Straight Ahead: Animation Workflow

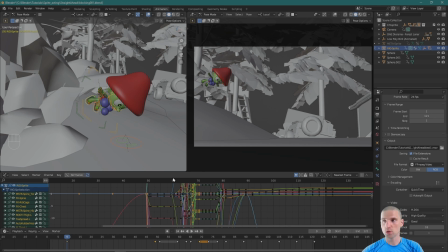3011s
It would be where he's going towards.
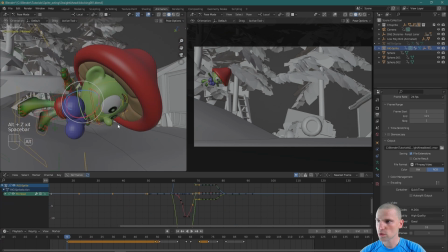3013s
So what I'm going to do is rotate that head a little bit and just help us know that he's looking more in front of him.
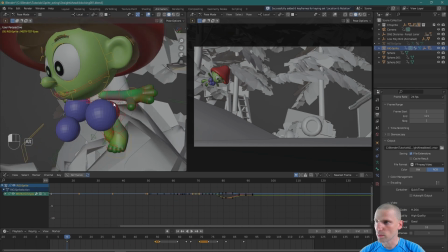3023s
Cool. Awesome. Let's start wrapping our arms around these blueberries.
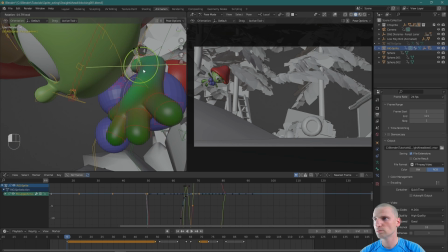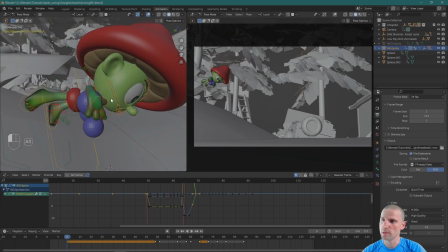3040s
And, I might change the position of the small one up, maybe up there a little bit,
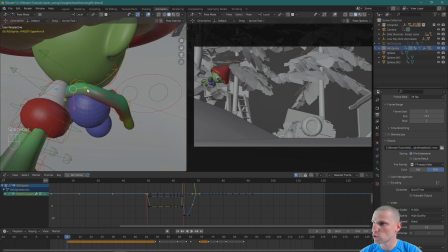3046s
but I'm also going to really pull the shoulder, which is being hidden by the blueberry.
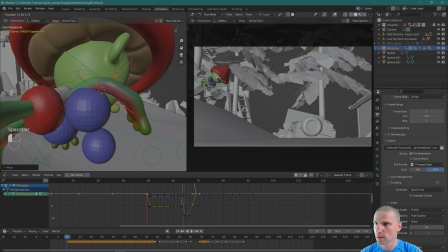3052s
I'm really going to pull it off the body and try to sell that this arm
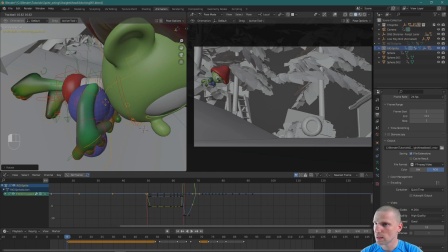3059s
is coming across and just touching the one blueberry a little bit.
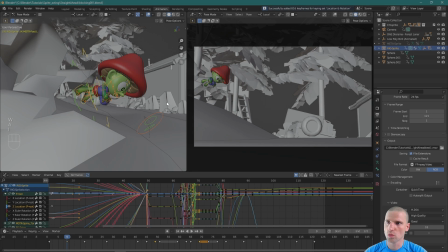3065s
Awesome. There's our first updated pose.
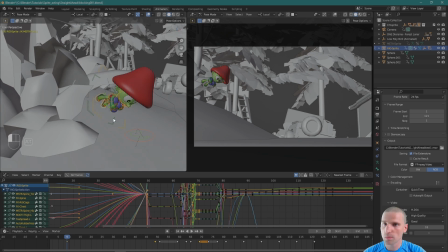3070s
I'm going to deselect those two main move all controls and just keep all the body controls. And you can see, because we hadn't keyed anything, it's just blending back into that default T pose as we get here to frame 49.
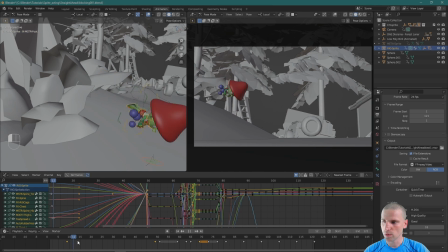3088s
So we're just going to be mindful of that. So frame 9 to frame 17, that's our contact pose.
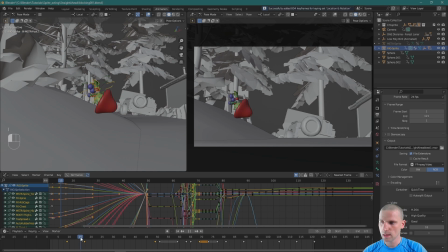3098s
So I'm just going to key that just so I know where I am. And maybe around frame 15, I'm going to really tuck the body so that he protects himself on the fall, so he doesn't just hit himself on the head.
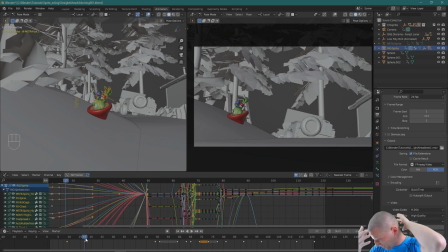3114s
It's more of a roll, maybe more the back of the head. But I like the movement of this. So I'm going to also now key frame 15. And what I'm doing by keying that pose at that time is just preserving that idea.
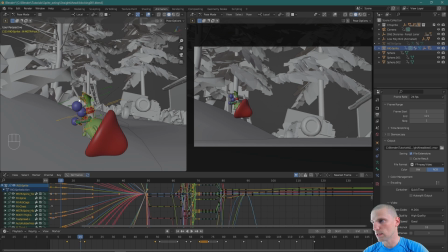3134s
I'll animate the legs back. I'll pose the legs back, so now there's drag on the legs. But now I'm really speeding up this action here.
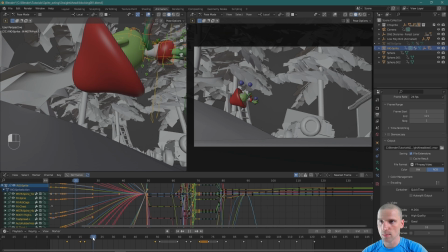3144s
And so I'm going to work on this pose, and then he's going to come out of that more open. So I'm also going to key that right now as well. Perfect.
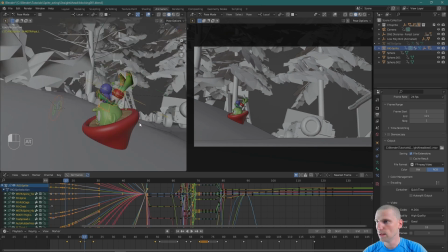3157s
Bam. Awesome. So let's work on frame 17. And so for frame 17, I'm going to have those legs.
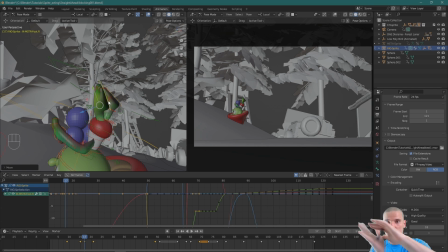3168s
The body was coming from a screen left direction, so they're going to be dragging it, even compressing into his body, and then they're coming the other way.
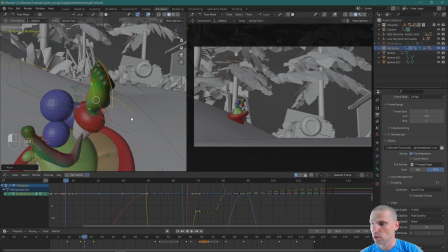3175s
So that's all I'm doing in the pose.
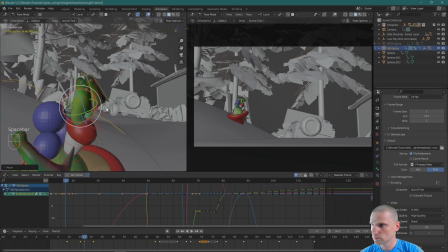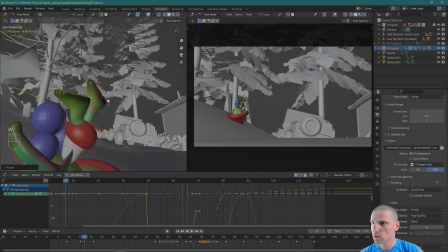3184s
Cool. Just getting the idea there.
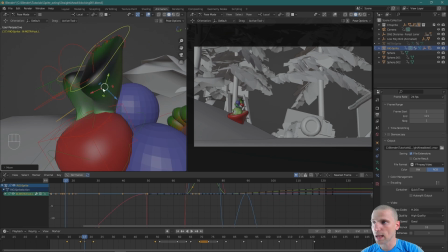3187s
And then, again, once the posing idea after this works, then I can add the detail.
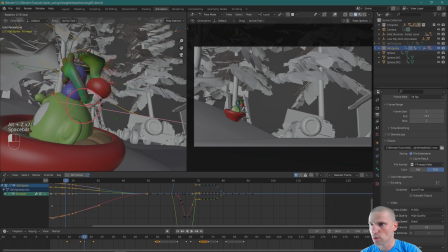3194s
I'm really going to try to get that head.
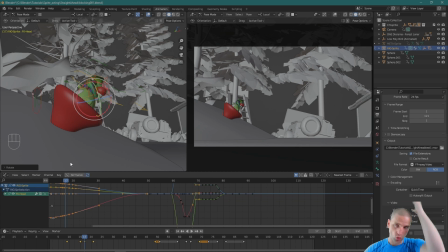3197s
And then I think when there's some other controls that control the shape of the top of his head of the mushroom,
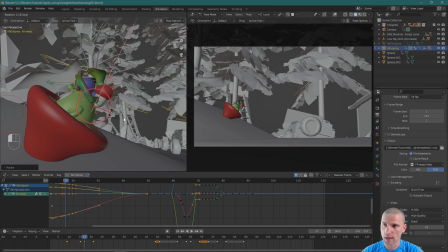3207s
and I'll be able to sculpt better the contact pose on the ground.
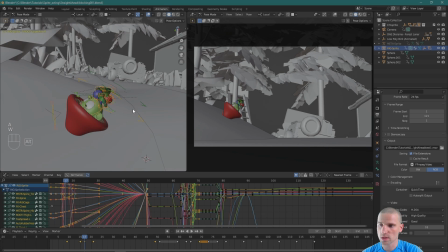3213s
And all he's doing is compressing on this contact pose.
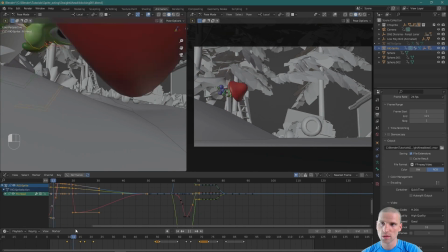3216s
I'm no longer worried about that the blueberries aren't perfectly in his hands, because I'll do that after.
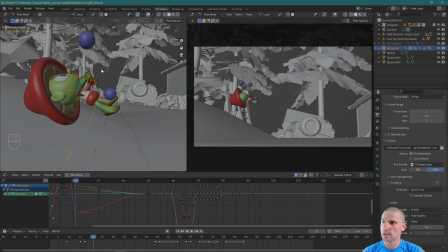3223s
Cool, so I'm just adding poses in now that help the story further along. So after that contact pose, I like this, but I'm going to have the body just react,
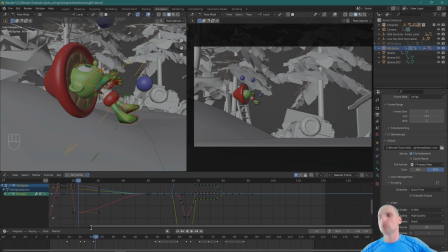3236s
coming into a reversal of the C-curves, and just his hands going apart. And that's what made the blueberries fall. And then maybe 8 frames later will be the first time he's really trying to get that blueberry 1
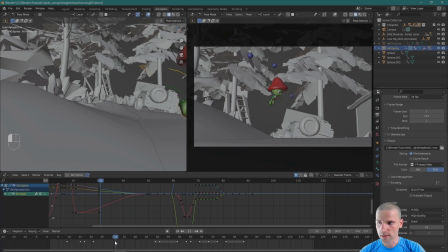3252s
and 2, and just before he contacts. So maybe frame 29.